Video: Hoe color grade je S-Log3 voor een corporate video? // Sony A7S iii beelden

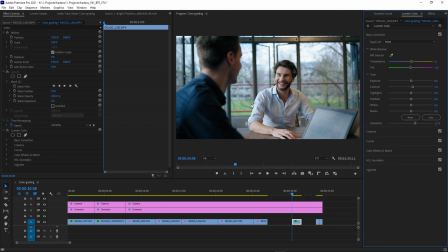992s
Dit is echt zo'n shot waar ik heel erg trots op ben. Dat heb ik mooi geschoten met een 50mm Prime op 1.8. Dus deze jongen hier is mooi onscherp, de achtergrond is mooi onscherp. Het ziet er gewoon super nice en crispy uit. En dankzij dat dynamisch bereik heb je gewoon die professionele look. Mooie highlights op het gezicht.
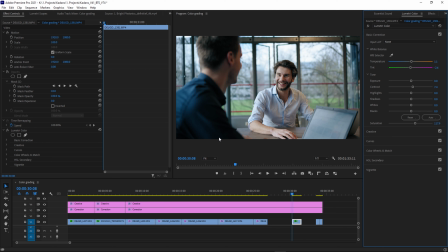1008s
Roelt mooi af naar de schaduwkant. Niks kapot in de achtergrond. Dit is gewoon echt heel erg mooi. Maar als je gaat kijken naar de lumetroscopes.
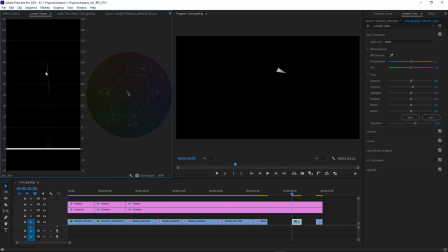1014s
Ik zet even de mask aan op de huidskleur. Dan zie je dat eigenlijk de huidskleur flink te veel belicht is.
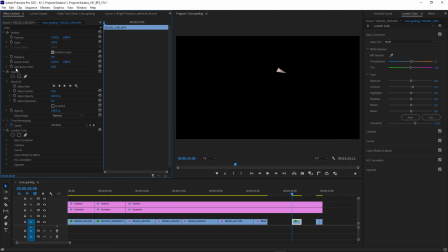1019s
Normaal gesproken wil je die ongeveer rond de 60 hebben. Maar goed, in zo'n situatie waarin er gewoon veel daglicht is.
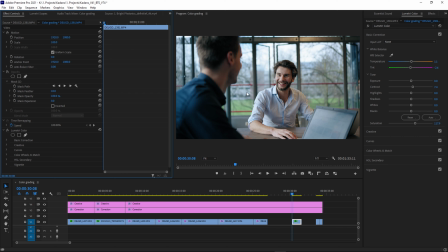1025s
Dan is het ook logisch dat de belichting van het gezicht wat hoger is. In een perfecte studio setting. Dan wil je gewoon echt wel letten op je skintones. Dan wil je die gewoon mooi rond de 60, 65 hebben. Wat je wilt. Maar in zo'n situatie mag die best wat hoger zijn, omdat er natuurlijk gewoon veel natuurlijk licht is.
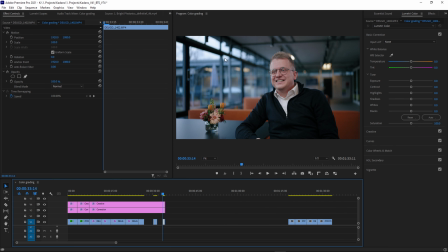1039s
Dan gaan we nog even snel door naar het laatste interview. Dit is weer een heel ander shot dan net. Dit was wat meer bij daglicht en dit shot was wat later, dus hier is het wat meer moody. Maar goed, dan gaan we dit even corrigeren totdat het weer super mooi is allemaal. Eigenlijk met deze wijzeringen hier, met gewoon de correctie LUT en de creative LUT, ziet het er al fantastisch uit.
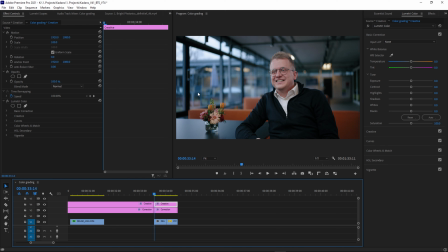1055s
Dit shot heb ik iets minder overbelicht, omdat er heel veel highlights in de achtergrond waren die ik niet kapot wilde maken. Dus ik hoef de belichting eronder niet zoveel te corrigeren meer. Maar goed, we gaan even kijken naar wat fine-tuning. Begin ik even met de huidskleur. Mask maken. Klik, klik, klik.
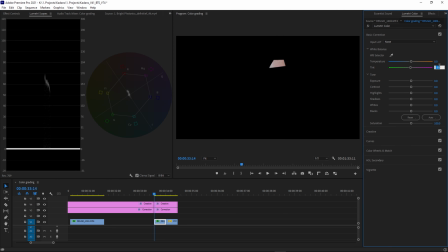1071s
Deze slaat dus flink uit naar magenta, dus dat gaan we weer even oplossen. Beetje groen toevoegen. Zo, even kijken wat dat doet.
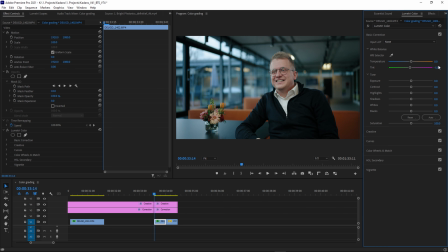1080s
Ja, veel beter. Klein beetje te veel misschien. Nog eventjes de belichting ietsjes terugbrengen.
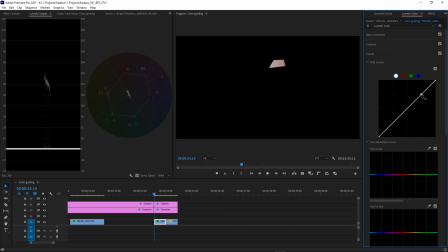1086s
Klein beetje.
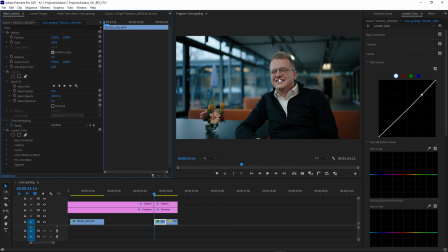1091s
Zo. Ja, dit ziet er allemaal gewoon heel erg goed uit. Maar die achtergrond is nou heel erg blauw geworden. De witblans stel je in op basis van de keylight, dus het licht wat op hem schijnt. Maar als je dat gewoon goed instelt, dan ga je zien dat het licht van buiten gewoon veel te blauw wordt. Zo gaan we oplossen met wat de color grading. Dus we gaan hier naar hue versus saturation.
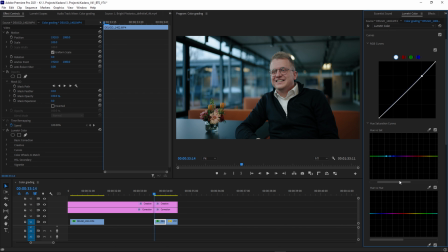1110s
Pakken we even dit blauw. Dan maken we het iets groter. En nou verlaag ik gewoon de saturation van het blauw. Zie je, dan gaat alles gewoon weg. Zo. Dat is te veel. Moet wel een beetje in de natuurlijke loek houden.
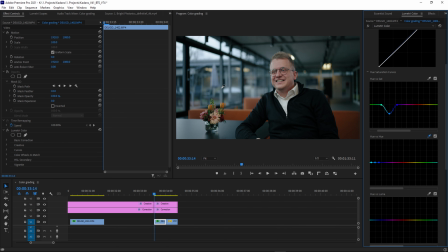1132s
Ja. We gaan kijken wat er gebeurt als ik de U vs U nog aanpas. Hij is nou best wel een beetje groenig. Dus ik wil eigenlijk net een klein beetje naar beneden doen. Zo. Iets minder. Ja, dat begint ook weer heel erg mooi uit te zien. Ik vind alleen dat het een klein beetje flats aan het worden is hier.
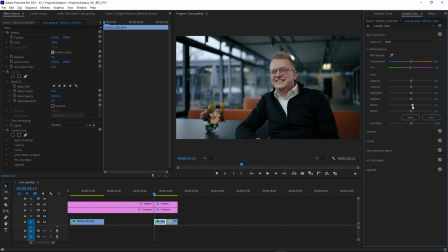1151s
Dus ik ga weer hetzelfde trucje doen als net. Ik ga de whites wat verhogen. Highlights wat verlagen. Dus dit is voor. En dit is na. Klein beetje minder highlights nog.
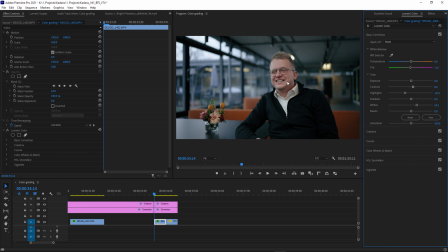1170s
Het begint er net iets meer uit te springen Zo, dit ziet er ook netjes uit Dan gaan we nog even de Bcam doen Dan kopieer ik weer even deze Lumetri Color
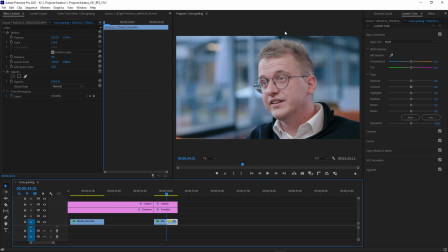1179s
Gaan we naar de Bcam Je ziet weer dat de Bcam weer net iets meer blauw is En weer net iets meer magenta Dus dat gaan we even oplossen Dan plak ik eerst Lumetri Color erop En hij is wat overbelicht, dus dat gaan we ook fixen
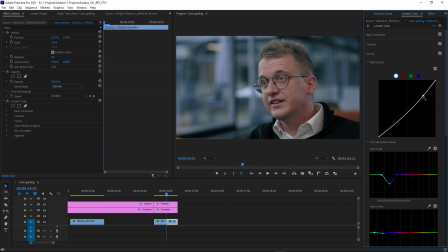1192s
Zo Even kijken naar de huidskleur
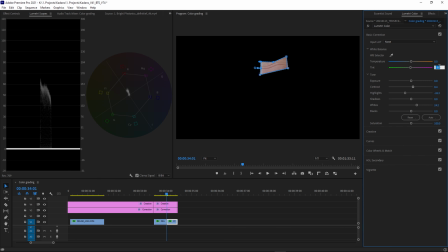1197s
Nog steeds een klein beetje te veel magenta Dus dat gaan we weer verlagen. Ik denk niet dat ik dit kan oplossen met wit blans.
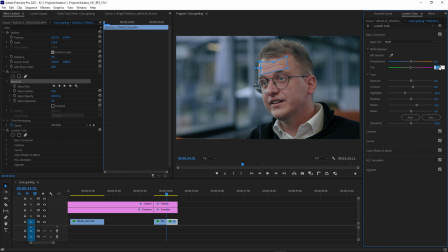1204s
Want nou vind ik dat er net iets te veel groentinten in komen. Dus we gaan dat weer terugzetten. En dan gaan we met de U vs U dat doen. Klik. Je wil altijd wel uitkijken met de aanpassingen in de huidskleur. Want het kan namelijk ook zomaar zijn dat iemand gewoon van zichzelf een net wat meer roze huidskleur heeft.
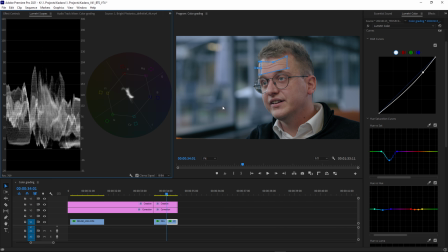1223s
Dus je wil niet altijd perfect mikken op de skintone line. Want soms hebben mensen nou eenmaal wat gelere huidskleur of wat meer roze huidskleur. Een klein beetje saturation misschien nog toevoegen. Nog ietsjes meer dat blauw hier verwijderen.